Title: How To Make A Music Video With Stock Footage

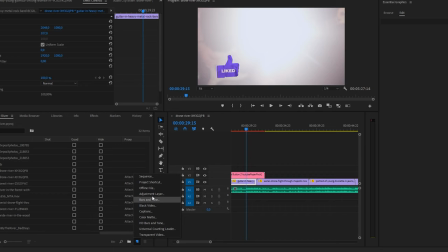12:11 So what I'm going to do is I'm going to click down here on the new item, and I'm going to create a new adjustment layer, and I'm going to drag that into the timeline,
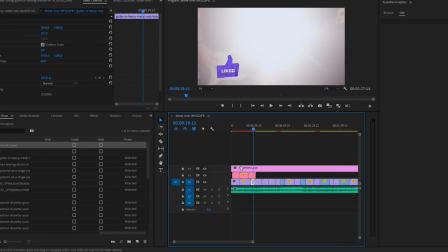12:25 and then I'm going to extend it throughout the whole project, and I'm going to,
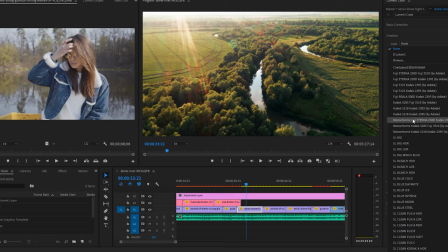12:34 like, these are called LUTs. And I'm not going to go too crazy, but I'm going to find some sort of a
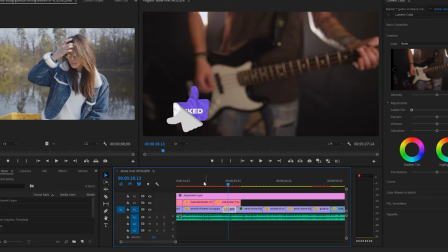12:45 cinematic look that's just going to make everything feel a little bit more, you know, like a like it all comes from the same place.
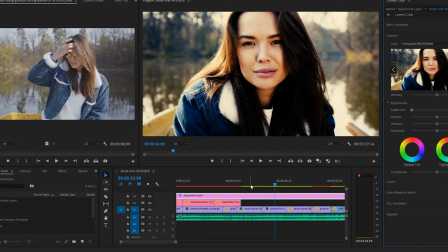12:54 On the adjustment layer is where you want to do it.
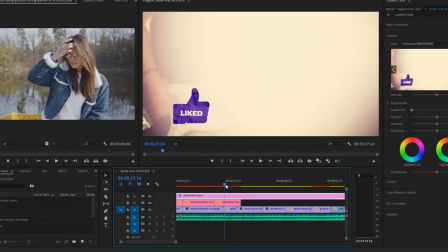12:57 So, yeah, that's, I mean, that's a bit much maybe, but, you know, it is very stylized this way, so there is that.
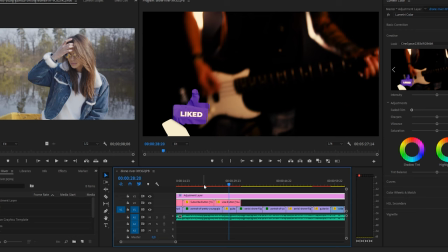13:07 So anyway, that's just one thing that I like to do, to just sort of,
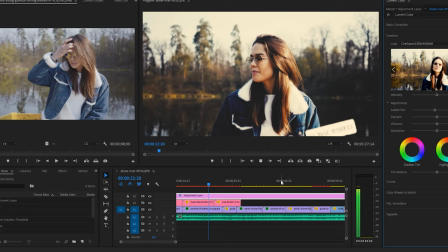13:12 actually, you know what, this with a little bit of a faded film thing might actually be, let's watch a little bit.
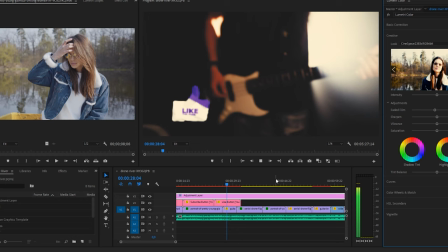13:20 There is no reason for you to hide.
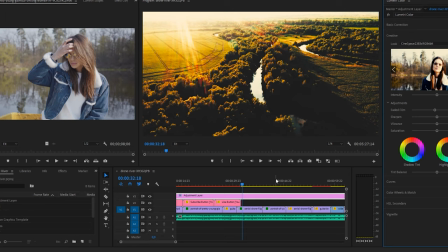13:27 It's so hard for me to stay in here.
Something like that. I'm going to tweak it a little bit more, but that's sort of one of my last steps there.
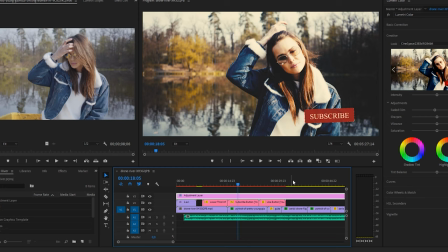13:38 And, you know, it looks much more cohesive with this film look there.
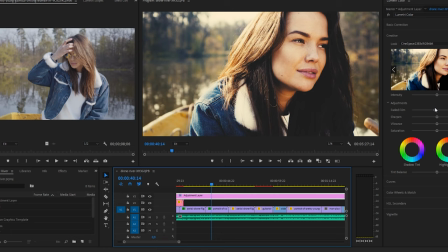13:43 So, yeah, I think I'll do something. You know, again, I'll you know, maybe play with the sharpness and the vibrance and all that stuff. You know, you get the idea. So that's sort of my final tip. And, you know, I'm gonna put a link to the video itself so you can go watch that and see the final product. Thanks so much for watching. I hope you learned something and that you got a lot of value out of this. And there's a link to the music video in the description below if you want to check it out. And I hope you'll subscribe to this channel for more stuff like this, more vlogs, more music videos, and all kinds of fun stuff. And of course, you can find me on Facebook and Twitter and Instagram and all that. And of course, you can go and get some of my songs for free if you want, if you go to onebadday.rocks. So thanks for watching, and folk on. Bye-bye.